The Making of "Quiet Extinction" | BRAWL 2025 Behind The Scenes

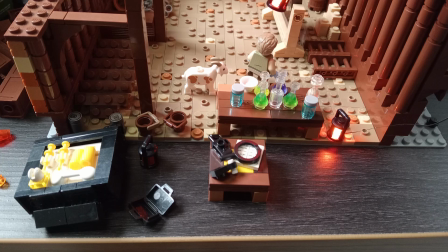I love that the opening sequence has no dialogue, and it's a perfect way to introduce you into the film, because there's a lot of dialogue and it's very heavy in exposition and a lot of big words.
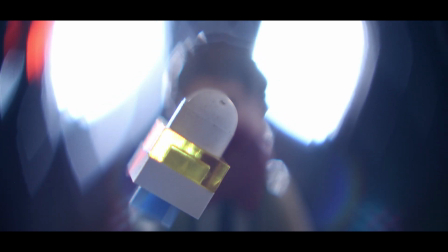Yeah, it's great that you as the audience can sort of piece together sort of what's happening based off the opening sequence. It's even better if you have no idea what's happening, because then that sparks your curiosity and you're like, oh, I wonder what's going on here, and you get fed little bits throughout.
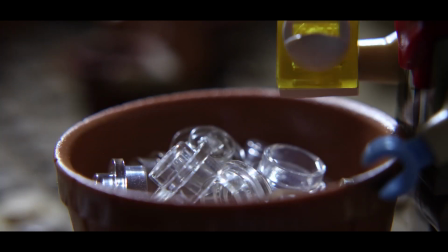So I love that element of it. So the drop shot here, I love how this turned out.
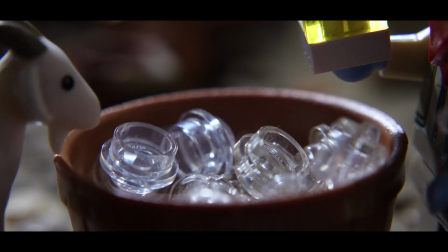A lot of the visual effects that I'd done for this, I had done before, masking, green screening, all that sort of stuff.
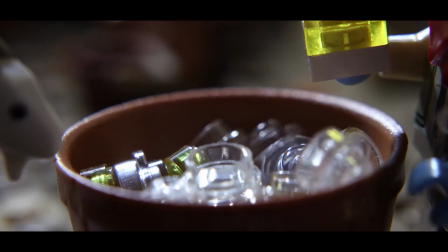Liquid like this, I'd never done before. So I had to watch a tutorial on how to do this in After Effects, and I love how it turned out.
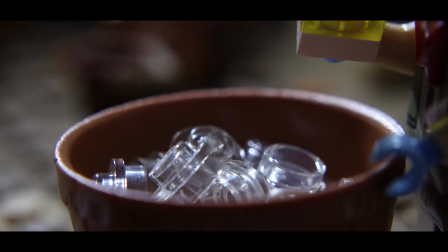It's animated on 1s when everything else is animated on 2s.
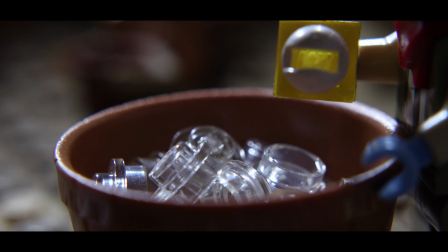So it does look a little weird at the start. So I chopped out the in-between frames in some of the parts.
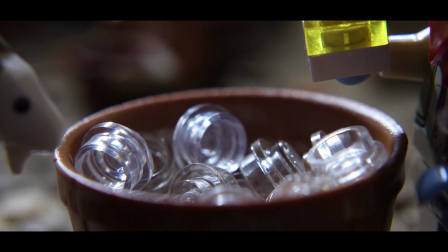But I love how it turned out, because it's using the reflections of what's around it, right?
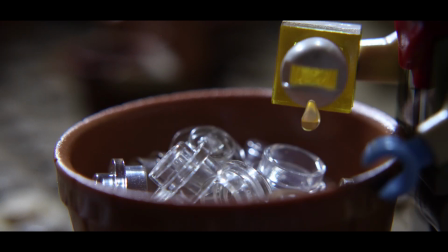It's not just overlaid over the top. It's embedded in the image. So a lot of like the reflections on the edge it's taking the image around it, which I absolutely love how it turned out.
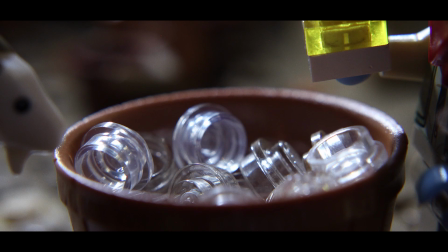The fizzling of it and the sound effect that I found for it. The sound effect is sci-fi gun, I think it's called.
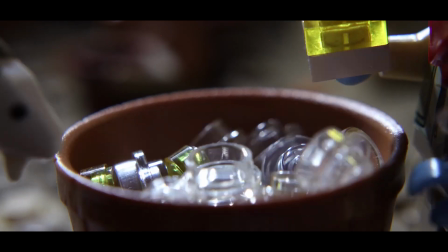I think I found that sound effect when I did my THAC entry at the start of the year,
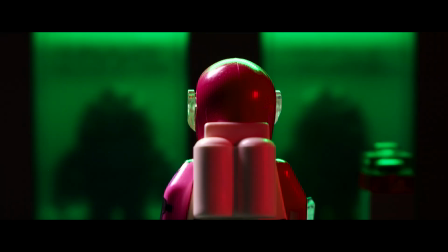because that was very sci-fi oriented, and I browsed through a lot of sound effects for that.
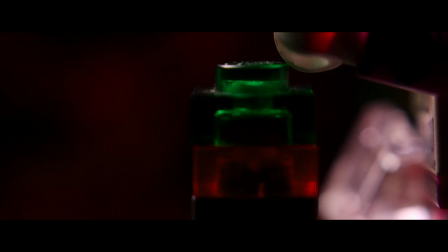I think this was one of the sound effects that I'd found for that project, and it just works so perfectly here.
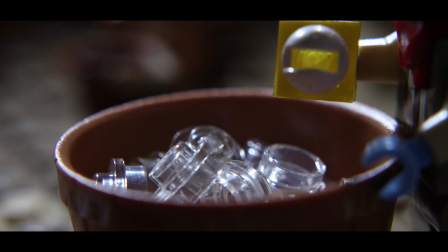Like, now that I've said it's a sci-fi gun, you probably think, oh yeah,
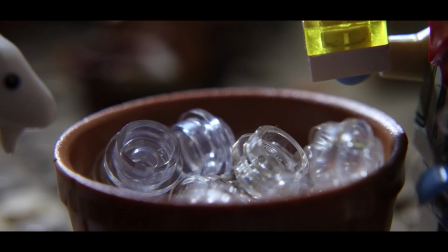I can imagine how that would be interpreted as a sci-fi like pulse from a gun, but it works so well here.
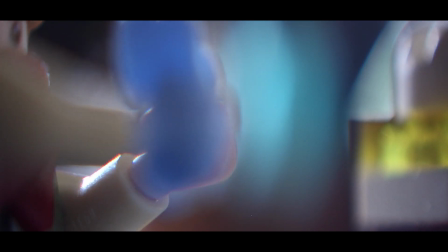And then the drinking of the water, the taking off of the gloves. I love the shot in the cleaners, Lego stop motion.
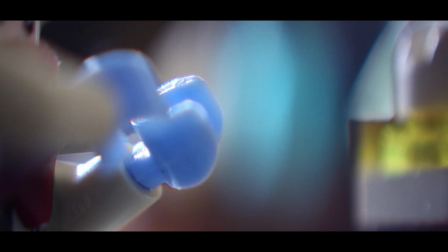So, and it's probably been done 100 other times in other brick films of people taking on and off gloves.
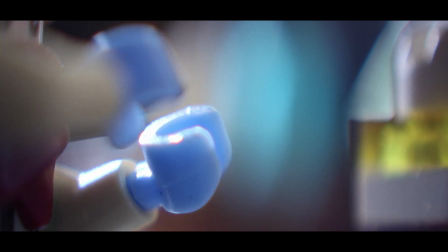But the sound effect, again, is what sells it. I did want to do some visual effects to sort of have it not like one piece in front of the other.
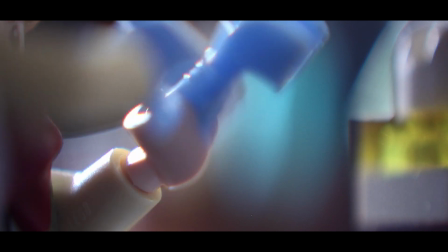But I left it in because on this frame in particular, it looks like it's stretched out like it would if they were surgical gloves.
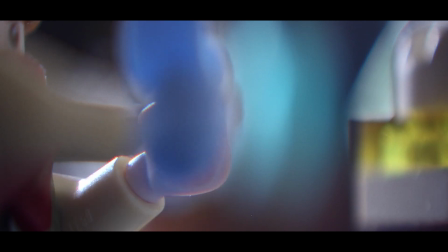But yeah, again, the sound effect is just what makes it so good. And then another dolly shot.
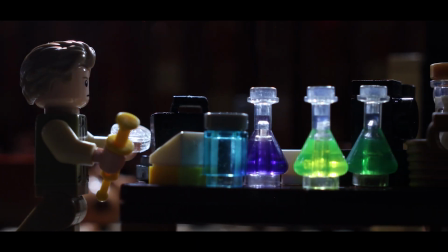Not too happy about this one. In the script I had written, I wanted just this to be the first time that you see all the sciencey stuff on the bench.
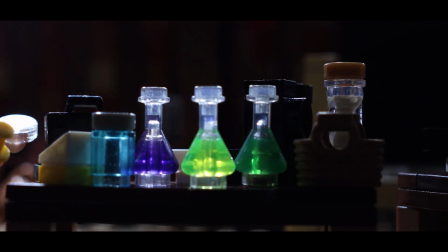But I hate this because it doesn't really end on anything.
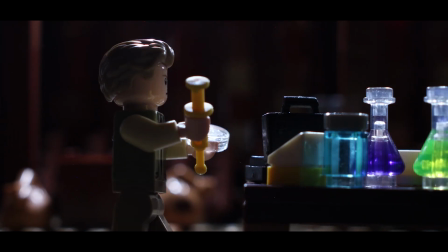Like, there's usually you'd want it to start on him and then end on something else, another point of interest.
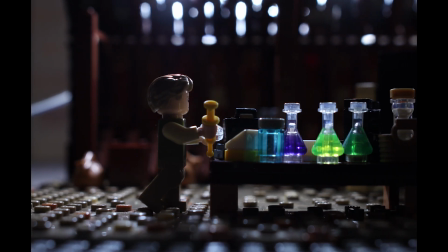But there isn't really that here. But it worked. I just cut the shot early.
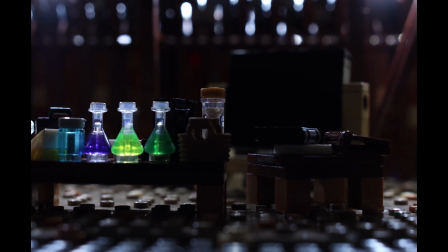I animated a lot more to the end of this, but I just cut it out. This, again, the sound effect, it just sells it.
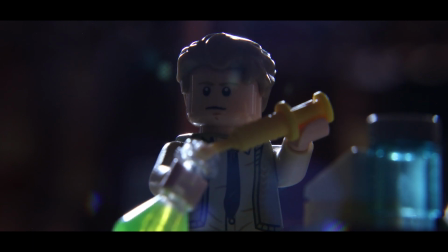Like, when I'm animating it, I'm like, oh, this probably is going to work. I originally wanted a shot of him poking the syringe in the goat and then having a close-up of the syringe filling up and do that as like a big-sized Lego.
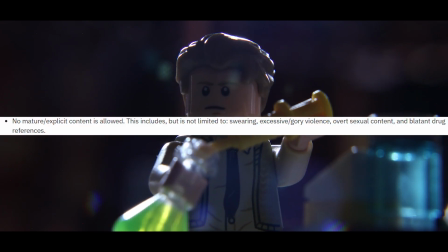But in the rules, it says... for the contest, it says no drug references.
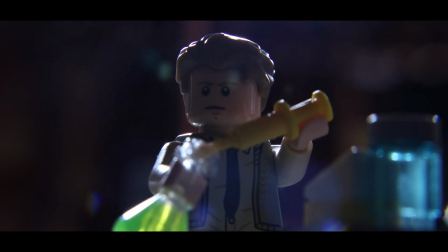So I'm not sure if that would count as a drug reference, especially if you saw a shot of the needle going into the goat. Some people might find that a bit graphic. So I decided to not include that.
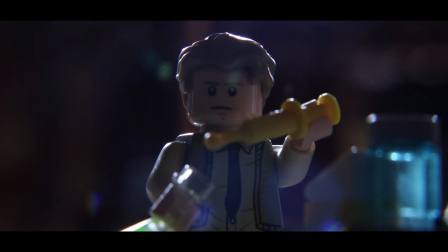I still feel like it would have been cool because the close-up of the needle filling up
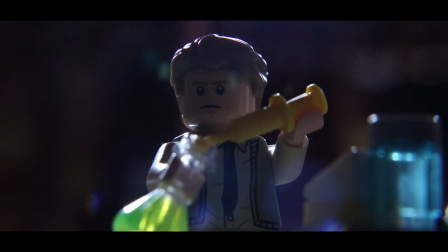or the opposite would look really cool in a close-up. Then we've got microscope.
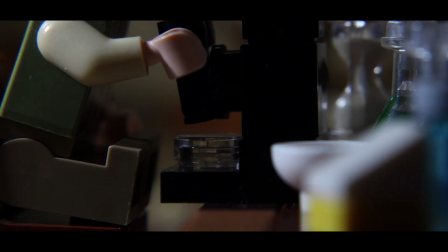Another one, a different design from the one that's in the science lab. I just love the use of the binoculars.
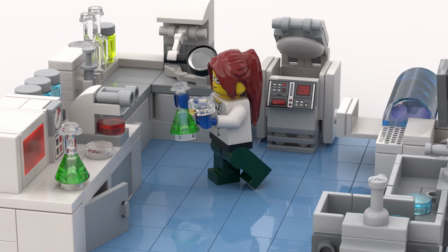A lot of the reference images from other people's Lego mocks that I looked at used the binoculars piece as the eye piece for the microscope,
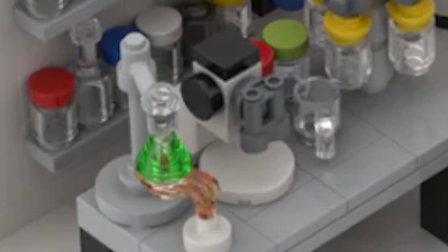and it just works so perfect.